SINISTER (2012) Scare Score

Every other home video was a slow and disturbing type of scary, and placing lawn work as the last one was pretty clever.
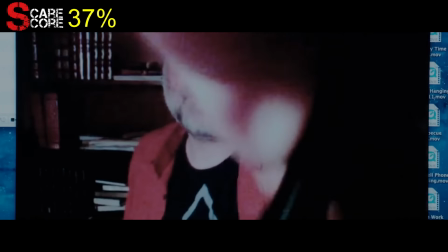(12:26)
He then speaks to Professor Jonas, played by none other than Vincent D'Onofrio.
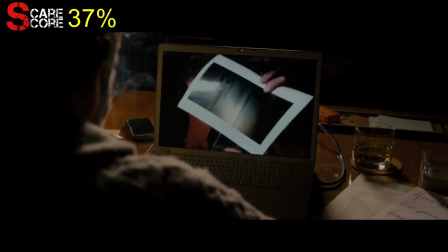(12:30)
Professor Jonas seems to already be familiar with the cases and says the symbol belongs to a pagan deity named Bagul, the eater of children.
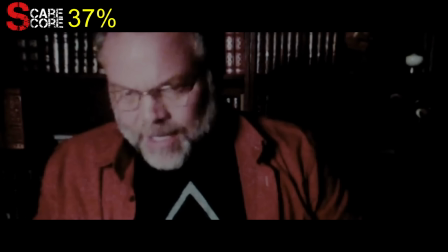(12:38)
He says that Bagul consumes the souls of children and brings them back to his own netherworld.
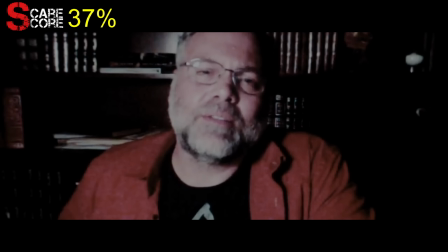(12:43)
Professor Jonas then asks Elliot to tell him everything, though we don't actually see that. As we'll see later, Professor Jonas is a severely underused resource.
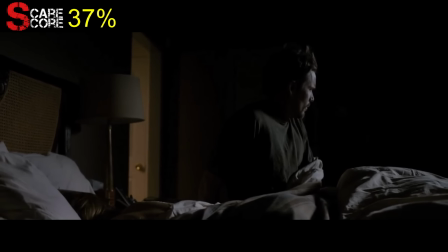(12:52)
That night, the projector again turns on by itself, although this time it doesn't really feel scary.
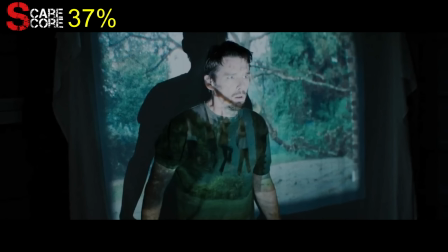(12:58)
There's only so many times a scare tactic can be used until it becomes drawn out and ineffective.
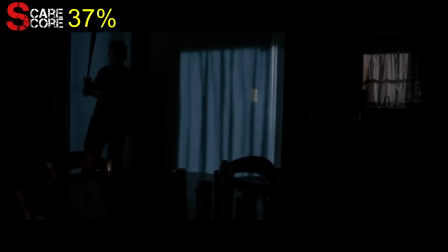(13:03)
Ellison arms himself with the bat and wanders the dark house for the 5th time by my count.
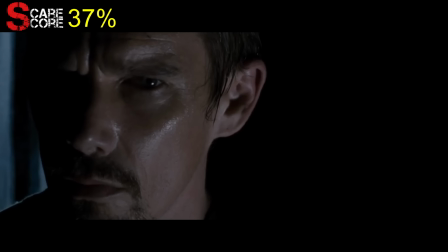(13:08)
We get a super duper predictable jump scare when one of the spirits of the lost children suddenly appears right next to him.
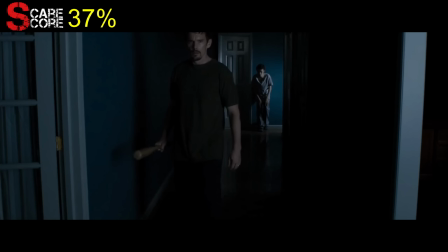(13:15)
The spirit of each child appears and slowly stalks him. I've never personally been scared of ghost children and didn't really find this scene scary.
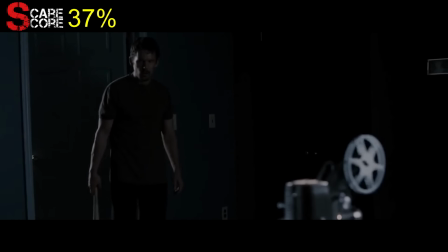(13:23)
He returns to the office where the projector is still on and goes to check on his family.
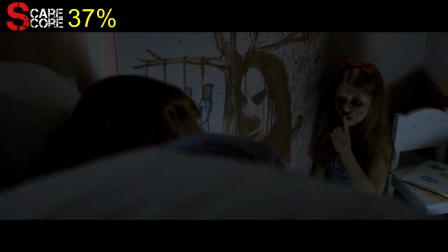(13:27)
Everyone is sound asleep except for Ashley, who encounters the spirit of Stephanie Stevenson right next to a painting of Bagul.
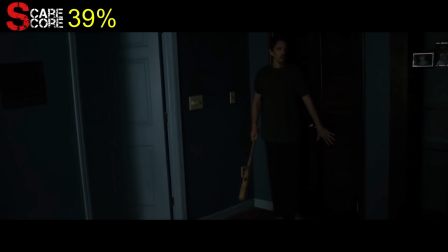(13:34)
Not a really scary scene that sort of feels drawn out, especially because this is the 5th time Ellison is wandering the dark house chasing creepy noises.
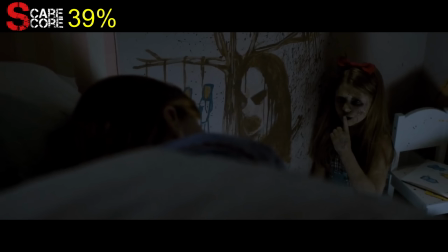(13:43)
I like that the haunting is expanding to the family and that picture of Bagul on the wall was very eerie.
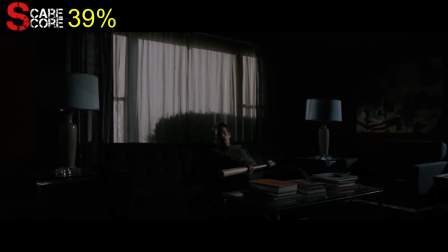(13:48)
Ellison is now extremely paranoid and falls asleep on the couch holding his Zubat.
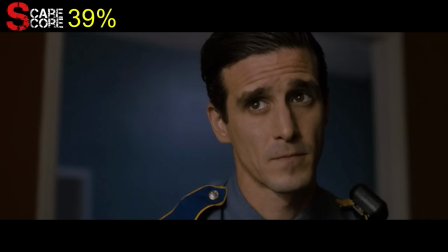(13:53)
He tells Deputy So-and-so about what happened the previous night and he says Ellison should not be sleeping in this house.
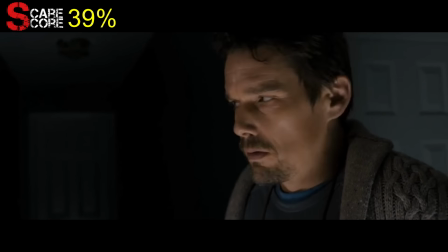(13:59)
Ashley paints a picture of the Stevensons' daughter Stephanie and Tracy finally learns the truth about the house they're living in.
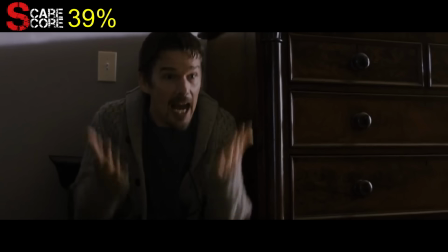(14:05)
This causes an intense argument between the two where Ellison says that writing this book will be his legacy. Did I get Daddy in trouble?
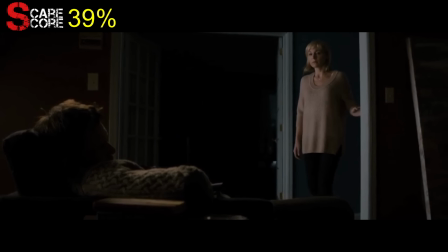(14:13)
Yes, you did, you little snitch. Tracy finds Ellison asleep to one of his old interviews and feels bad for him.
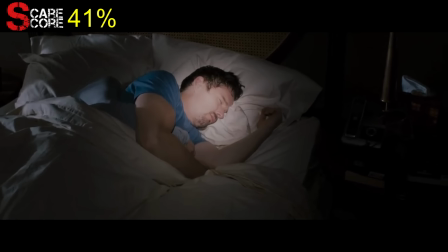(14:19)
That night, someone records the couple while they sleep.
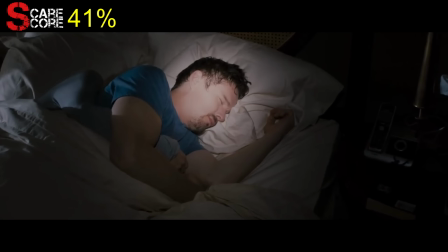(14:22)
This specific shot doesn't have the cinematic feel like the rest of the film and feels like an actual video recording, which makes it a lot scarier.
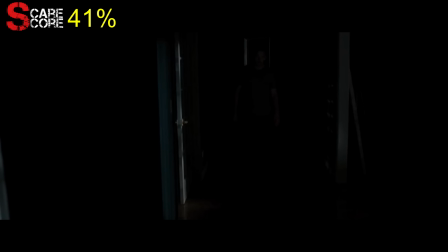(14:30)
He wakes up and wanders through his dark house for the 6th time and sees light coming from the attic.
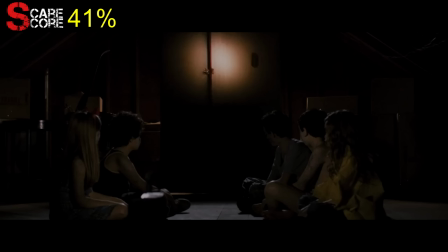(14:35)
He climbs up and finds the spirits of the lost children watching the home videos before slowly turning their heads towards him.
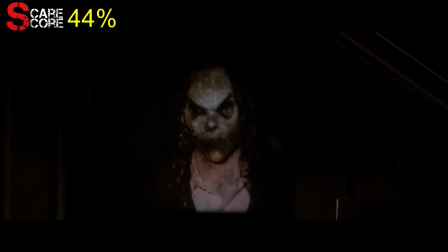(14:41)
Bagul appears on screen looking very menacing and jump scares Ellison off the ladder.
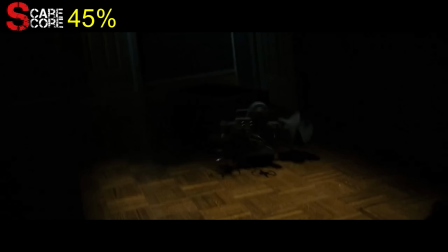(14:46)
The projector suddenly turns off before it comes crashing down with the box of home videos.
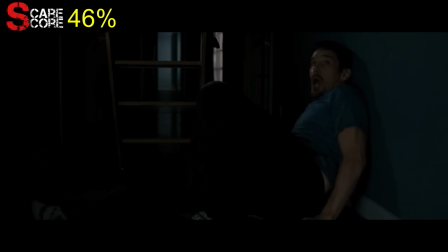(14:51)
This was a good scare scene and the most intense one so far.
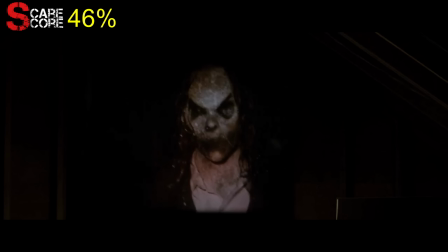(14:55)
I could have gone without the Bagul jump scare because I think having him appear on screen should have been enough to terrify Ellison off the ladder.
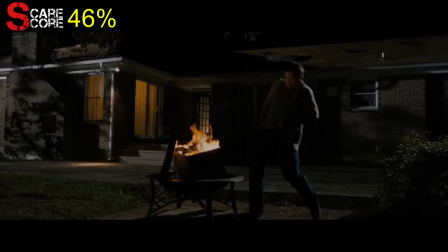(15:02)
Ellison has finally had enough and decides to burn the projector and the videos. Tracy comes out and he tells her that they have to leave immediately.
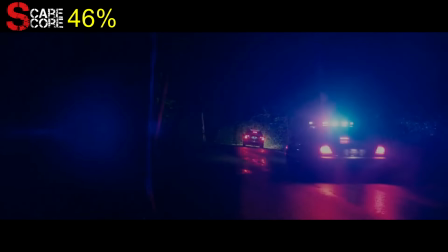(15:10)
They grab the kids and Ellison speeds away as fast as possible. He gets pulled over by the sheriff and tells him that they're leaving town like he suggested in the beginning of the film.
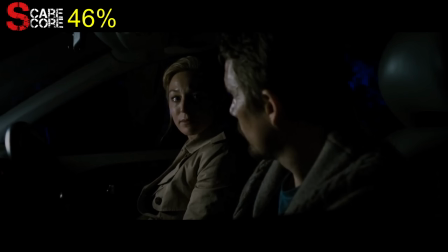(15:19)
Ellison says he won't be writing the novel, which makes both the sheriff and Tracy happy.
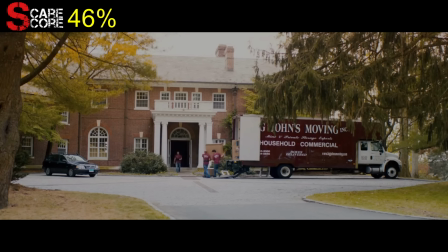(15:24)
They move back into their old house, which is massive compared to the previous one and most likely bought with the Kentucky Blood paycheck.
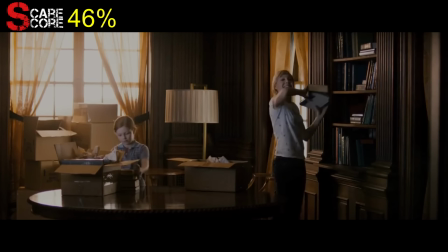(15:31)
The family is all happy to be back, but I wouldn't crack a smile with 15 minutes left in the film.
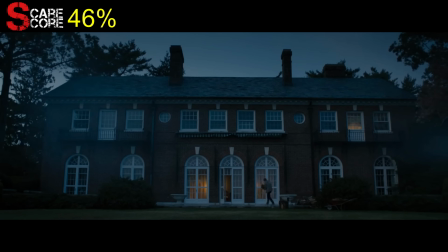(15:36)
He receives a call from Deputy So-and-so but ignores it. He is trying to move on from this disturbing case, but he's already reached the point of no return.
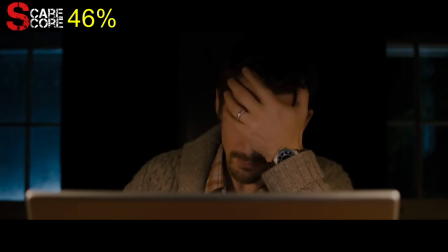(15:44)
He receives a video call from Professor Jonas, who has more disturbing information on Bagul.
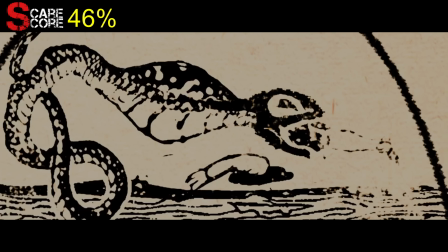(15:49)
We see 3 pictures with Bagul's sigil along with a scorpion, a snake, and a dog, all the things Ellison encountered throughout the film.
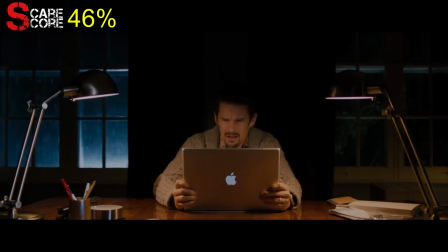(15:56)
He says that early Christians believed that Bagul lived in the images of himself and used them as gateways into his realm.
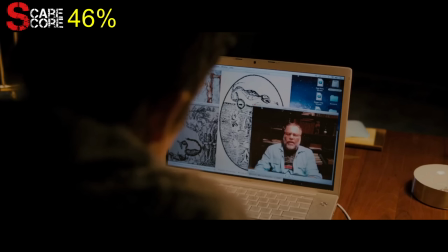(16:03)
They believed that those who saw the images could become possessed and commit horrible acts.
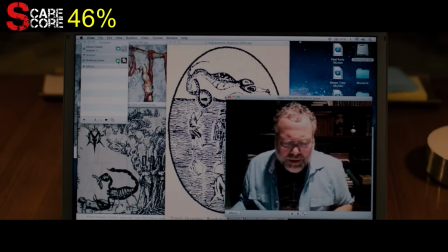(16:08)
Bagul was also known to abduct children into his realm through the images.
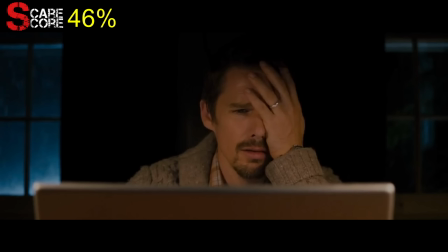(16:12)
Ellison realizes that he's in danger, but instead of telling Professor Jonas everything like he asked him to do earlier,
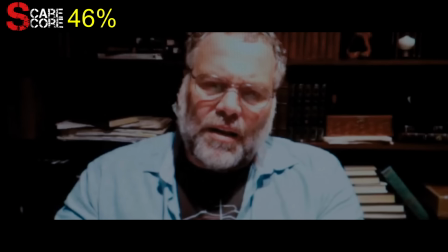(16:18)
just asks what happened if the images are burned. Not telling Professor Jonas Brothers the whole story is such a waste of the subject matter expert.